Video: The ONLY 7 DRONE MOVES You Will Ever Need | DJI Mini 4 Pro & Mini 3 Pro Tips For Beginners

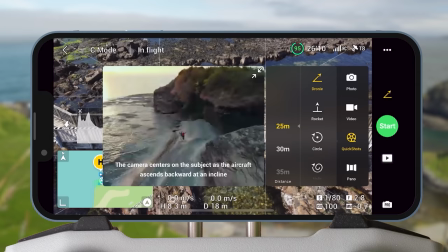497s
To do this, again have the drone automatically orbit your subject using either POI mode or using the circle quickshot as
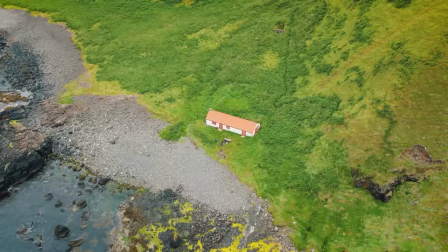504s
shown earlier but at the same time slowly zoom in using the scroll wheel on the back of the controller.
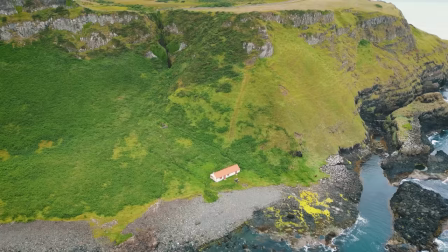510s
The result is this awesome move that incorporates multiple motions and will impress your viewers.
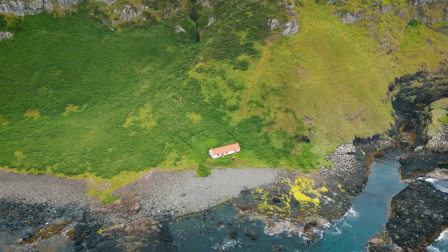515s
Another way to mix the orbit up is to use a gimbal down motion at the same time. It adds a third motion that makes your clip super creative and cinematic.
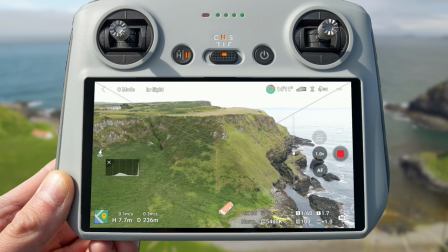524s
Again start with your subject centered horizontally but this time you want your gimbal up towards the horizon or sky.
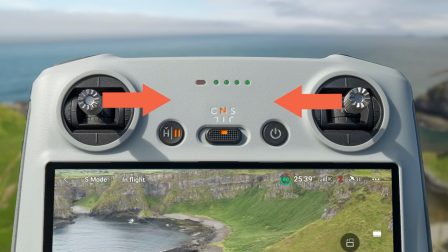531s
Start in orbit to the right by pressing the left stick left and the right stick right or an orbit to the left by pushing the left stick right and the right stick left.
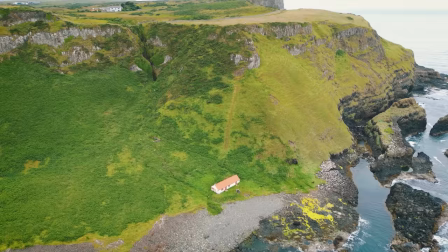540s
As you orbit use the scroll wheel on the back of your controller to bring the gimbal down slowly. This might seem tricky but the key is to hold your fingers in place once you get the motion started for a super smooth move.
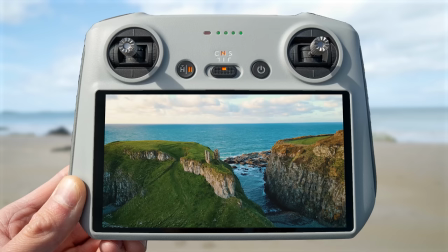552s
You could also try the lazy orbit another one of my personal favorites that looks amazing.
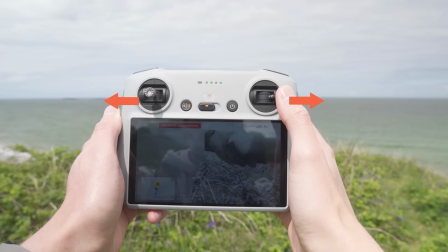558s
We want to start with our point of interest in the center of the frame, then start an orbit either to left or right,
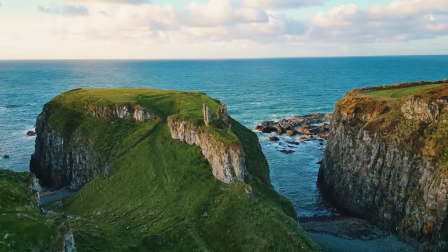564s
but this time only move the left stick slightly to slowly let the subject drift off that center point. This subtle effect looks really fantastic and is one you have to try.
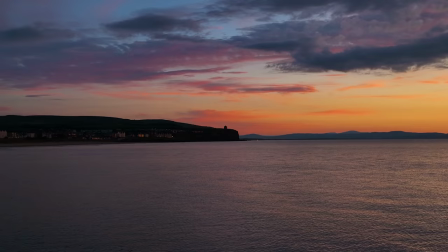575s
One of the common mistakes we make when capturing drone video is thinking we need to do advanced drone moves all of the time to get good looking clips. The reality is that most of the time the best cinematic videos use simple subtle motion and this is where the wide shot comes in.
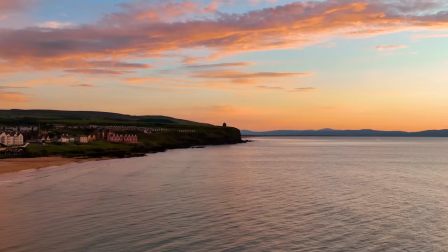593s
Having a wider shot within your sequence is also great for showcasing your point of interest in its surroundings and helps to show the viewer where the subject is,
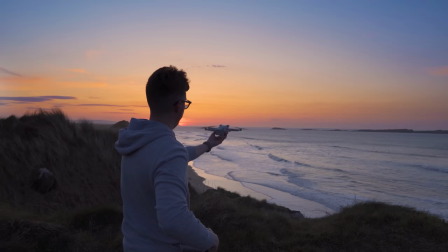602s
its scale and the surrounding landscape. Starting with a static wide clip we simply just want to fly or drone a good distance
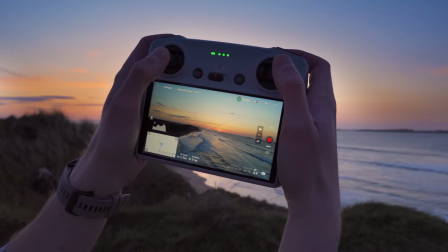609s
away from the subject to include its surroundings then center it in frame and hit record.
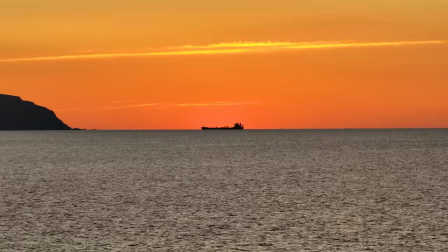615s
Now you might think clips like this would turn out boring but the benefit of a drone is that we can record static video from perspectives
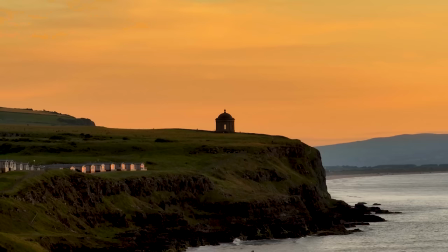622s
not possible or hard to get with a traditional camera such as high in the air or in this case over the water.
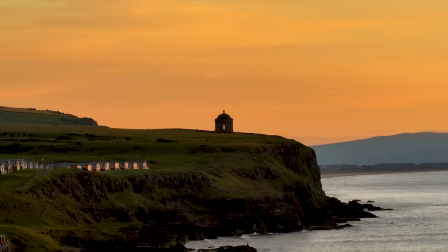629s
These are still some of my favorite clips I have ever captured with a drone and it isn't even moving.
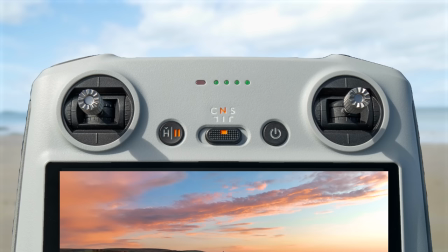634s
If you want to add subtle motion you can do a simple push forward by pushing the right stick forward.
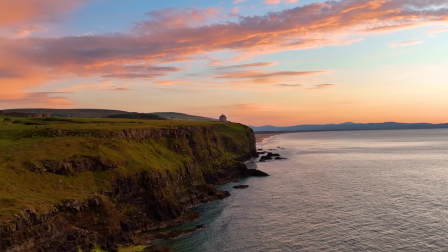640s
I recommend normal or cine mode for this to keep the motion slow and cinematic.
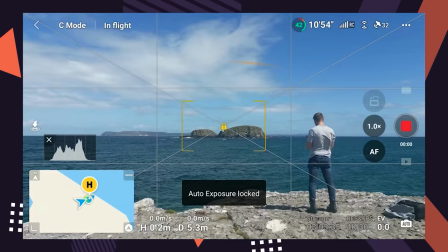645s
We can also add foreground elements to the push forward to help show scale,
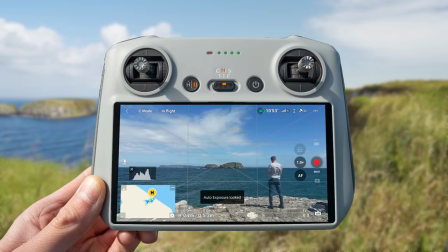649s
such as in this clip where I had the drone fly past me and continue heading towards this island again by pushing forward on the right stick.
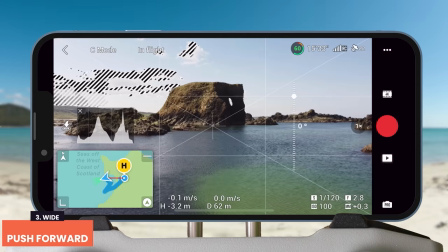657s
Or you can put your drone down low to the ground and gimbal upward slightly by using the scroll wheel on the back of the controller to be looking up at your point of interest for a unique perspective and an easy move that looks super cinematic.
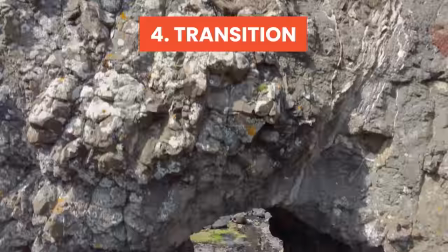670s
For the next step in the video structure, we want to spice things up with a transition.
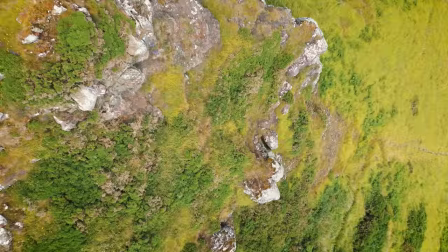674s
Using a transition is one of the ways you can take your drone videos to the next level and make them stand out. It's important though to not go overboard with the transitions, but having a really professional one within your sequence will elevate it and allows you to get really creative.
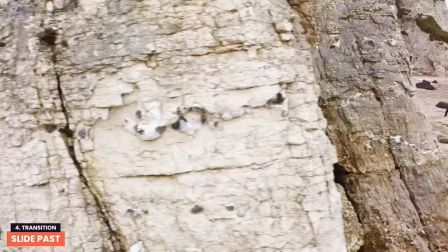689s
So let's now look at how to do a few.
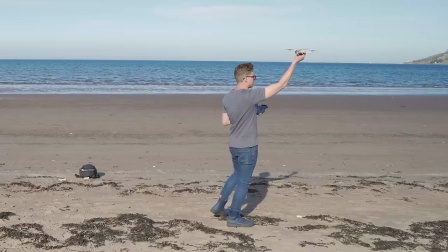692s
Starting with the classic slide past, which is a great transition for taking your viewer from one clip to another seamlessly.
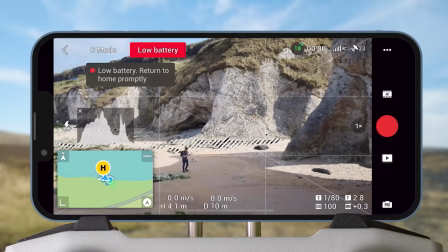699s
Start by putting your drone in the air and find a large foreground object at your location.
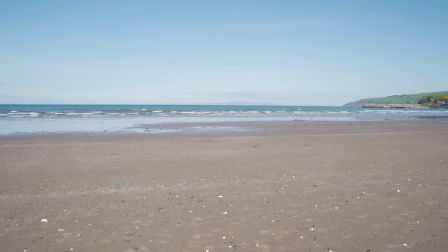704s
Then put your drone either to the right or left side of it, start recording and fly your drone sideways past that foreground object either to the
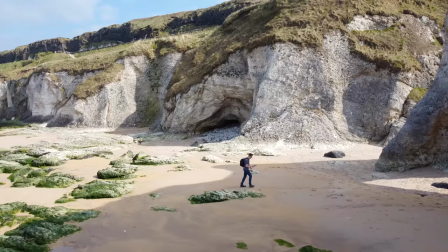711s
right by pushing the right stick right or to the left by pushing the right stick left.
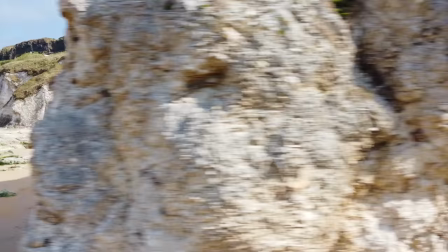717s
But stay close enough so that as you fly past it your entire screen gets filled with a big blurry mess.
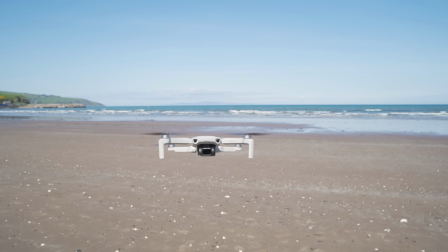723s
We are going to use this to hide the cut for the transition.
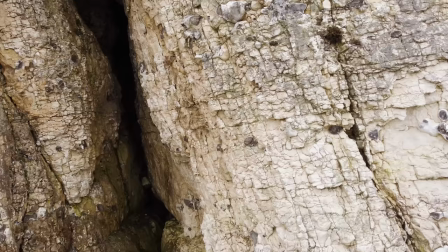726s
Then in a second location find another large foreground object, start at the same side of it as in the first clip,
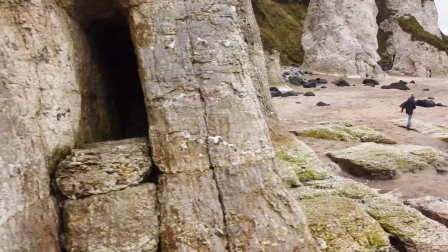732s
hit record and start to fly in the same direction as before but this time continue past the foreground object to reveal your subject again.